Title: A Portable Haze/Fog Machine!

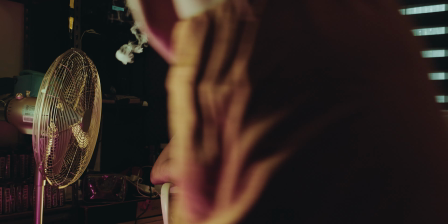0:00 and we have our smoke girl
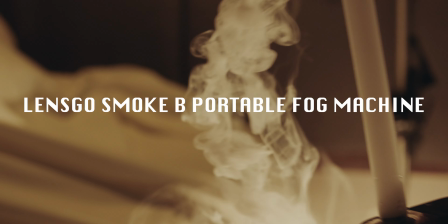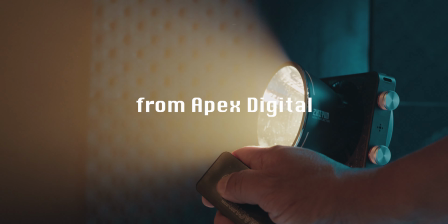i guess that's enough all right thank you so what we have here is the lens go portable fog machine not to be mistaken with portable fog machine the
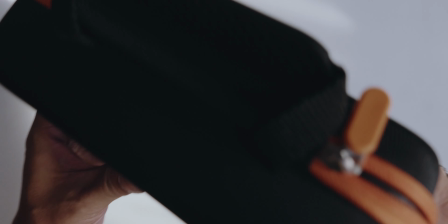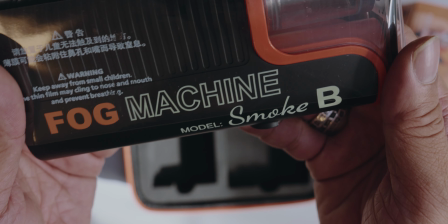good folks over at apex digital thank you so much sherwin sent me this portable fog machine it's battery operated it has 6 12 ml fog
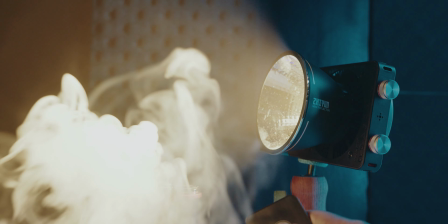0:53 fluid it also has a remote control so you can trigger it remotely plus
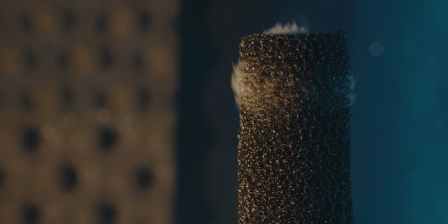0:58 a mount here for a light stand it comes with all the accessories you need
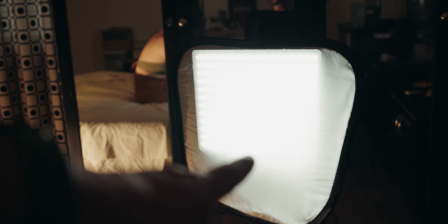1:03 so that you'll be able to use it right away right off the bat aperture Amaran P60 with the TV effect on.
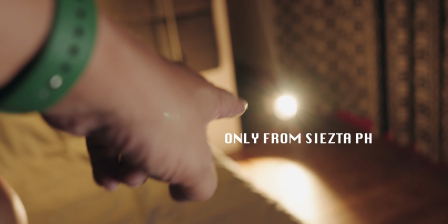1:10 We have the G100 Molas from Xeon. Practical light bulb.
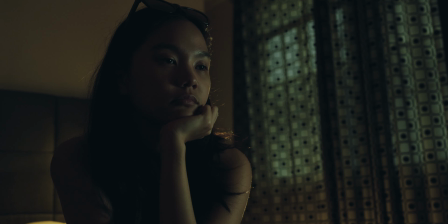1:16 Talent. So this shot looks pretty good actually, but it's the perfect chance to use a little bit of haze to sauce it up some more.
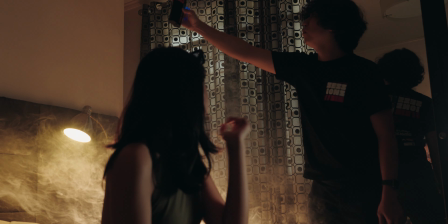1:25 Adding haze adds mood, texture, and depth to the shot. It adds drama and a certain look to the scene.
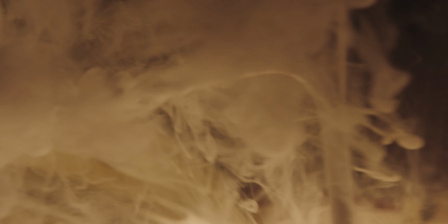1:31 Also, do a quick search on volumetric lighting. The haze creates beams of light within the space to enhance a sense of, well, volume.
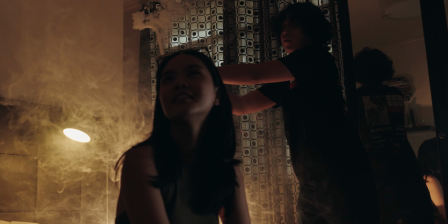1:40 It's super easy to use. Charge the device, fill the tank with the fog fluid, and then smoke your scene.
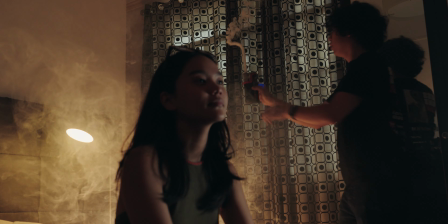1:47 Be patient. Make sure to wait and settle the fog down so you don't overdo it. Here's a little sequence to show how the shots look like using the Smokebee portable fog machine.
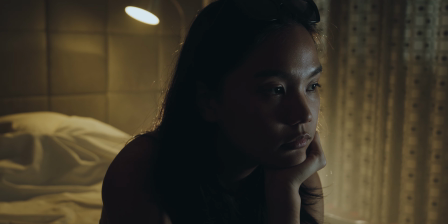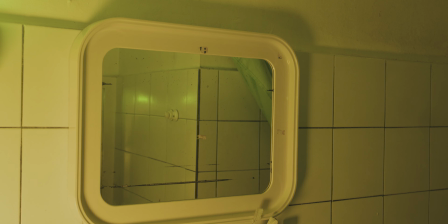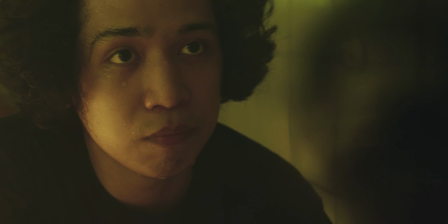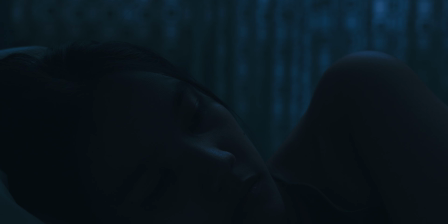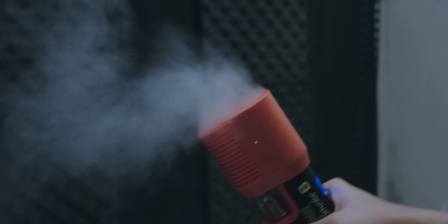2:34 The different attachments to the machine create different interesting effects. There's a spreader attachment and a dry eye simulator among others.
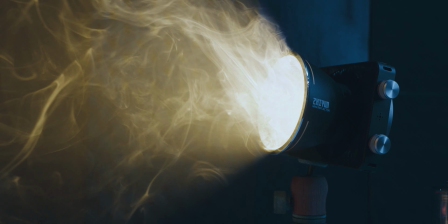2:42 The Lensgo Smokebee is an absolutely amazing device to have in your kit. It's light and portable, non-toxic, relatively inexpensive, and comes in a handy carrying case. Honestly, it's also super fun to use. A haze machine for the masses. This smoke machine retails for 15,000 pesos. So thank you so much, Apex.